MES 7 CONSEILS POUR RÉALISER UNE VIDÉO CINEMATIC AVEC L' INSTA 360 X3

Alors l'autre petit conseil et l'autre petit tip que je vais pouvoir vous donner pour réaliser de belles vidéos cinématiques avec cette caméra, ça va être d'ajouter des bandes noires en haut et en bas pour donner cet effet cinémascope, le 2.35. Donc pour ma part dans Final Cut, moi je vais mettre un adjustment player que vous pouvez télécharger partout sur internet vous en trouverez en recherchant adjustment
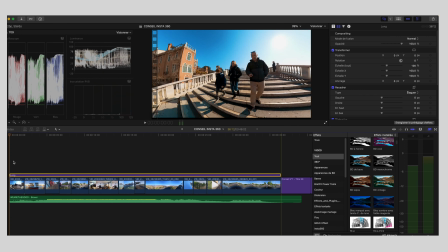266s
player vous glissez sur votre timeline au dessus de vos rushs et ensuite vous allez dans effet vidéo et vous allez chercher l'effet letterbox donc letterbox une
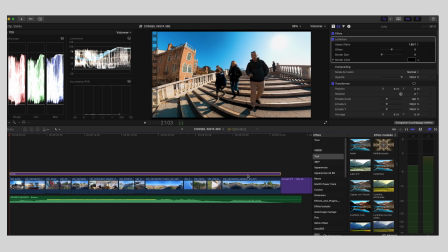277s
fois que vous avez trouvé cet effet vous le faites glisser sur l'adjustement player et les bandes noires vont s'ajuster sur tous vos rushs. Vous pouvez l'ajuster en utilisant le format 2.35, le format cinémascope et avoir ce rendu cinémascope et cet effet un petit peu cinématique. Un autre conseil pour faire des vidéos intéressantes et surprenantes, essayez d'utiliser l'option TimeShield. TimeShield c'est en fait un hyperlapse, c'est à dire que ça prend des photos à intervalles réguliers et ça va donner cet effet un petit peu d'avancer rapidement sur des sites.
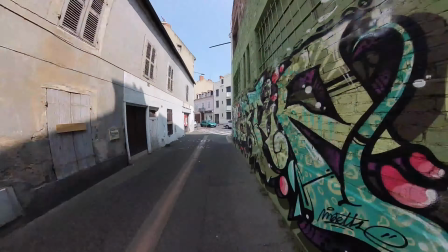321s
Donc ça, ça marche bien sur des bâtiments, ça marche bien sur plein de choses à vous de tester
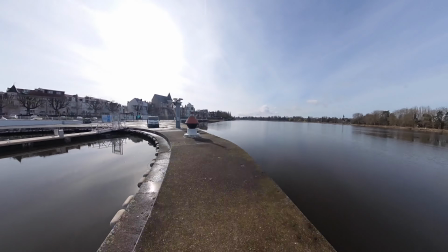328s
dans différentes situations autour d'une fontaine, autour d'un kiosque, autour d'une personne.
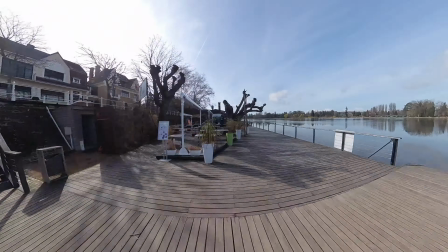334s
Voilà, cet effet, ça permet un peu de dynamiser votre montage et de lui donner ce côté plus créatif.
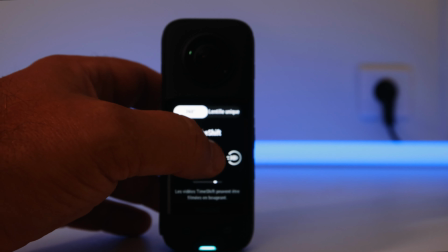341s
l'effet hyperlapse donc il suffit d'aller sur l'onglet time shield de se
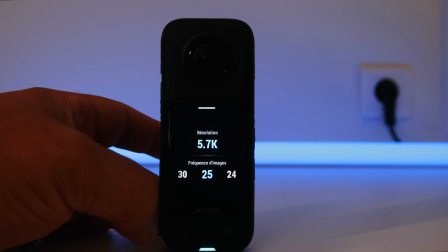348s
mettre également en 5,7k cette fois et en 25 images par seconde et ensuite déclencher
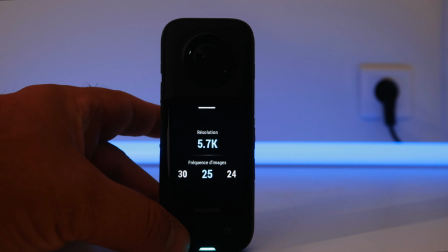354s
votre projet sur le petit rond de la caméra et votre time shield démarre et
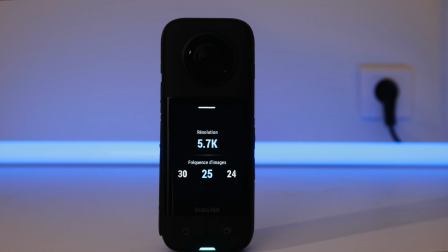360s
vous pouvez vous lancer sur un time shield et un projet bien précis. C'est d'être créatif. Donc d'être créatif, cette caméra, elle a des possibilités énormes.
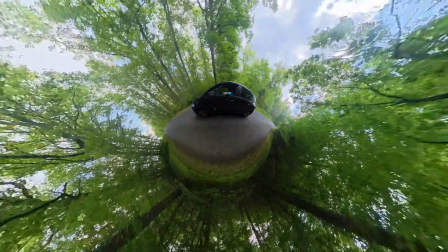376s
Vous avez des grandes perches que vous pouvez acheter sur Internet. Vous avez différentes tailles. Et ça, ça va permettre d'être hyper créatif, de réaliser des choses qu'on n'a pas l'habitude de faire avec des boîtiers standards. Et à vous de tester plein de choses. moi je suis en train d'essayer de tester
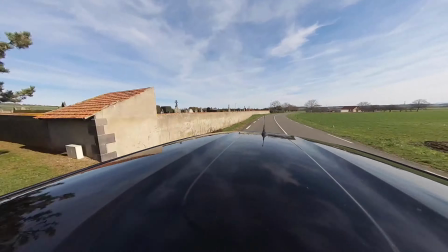396s
ces grandes avec cette grande perche plus d'un petit petit projet je vous partagerai ça va très rapidement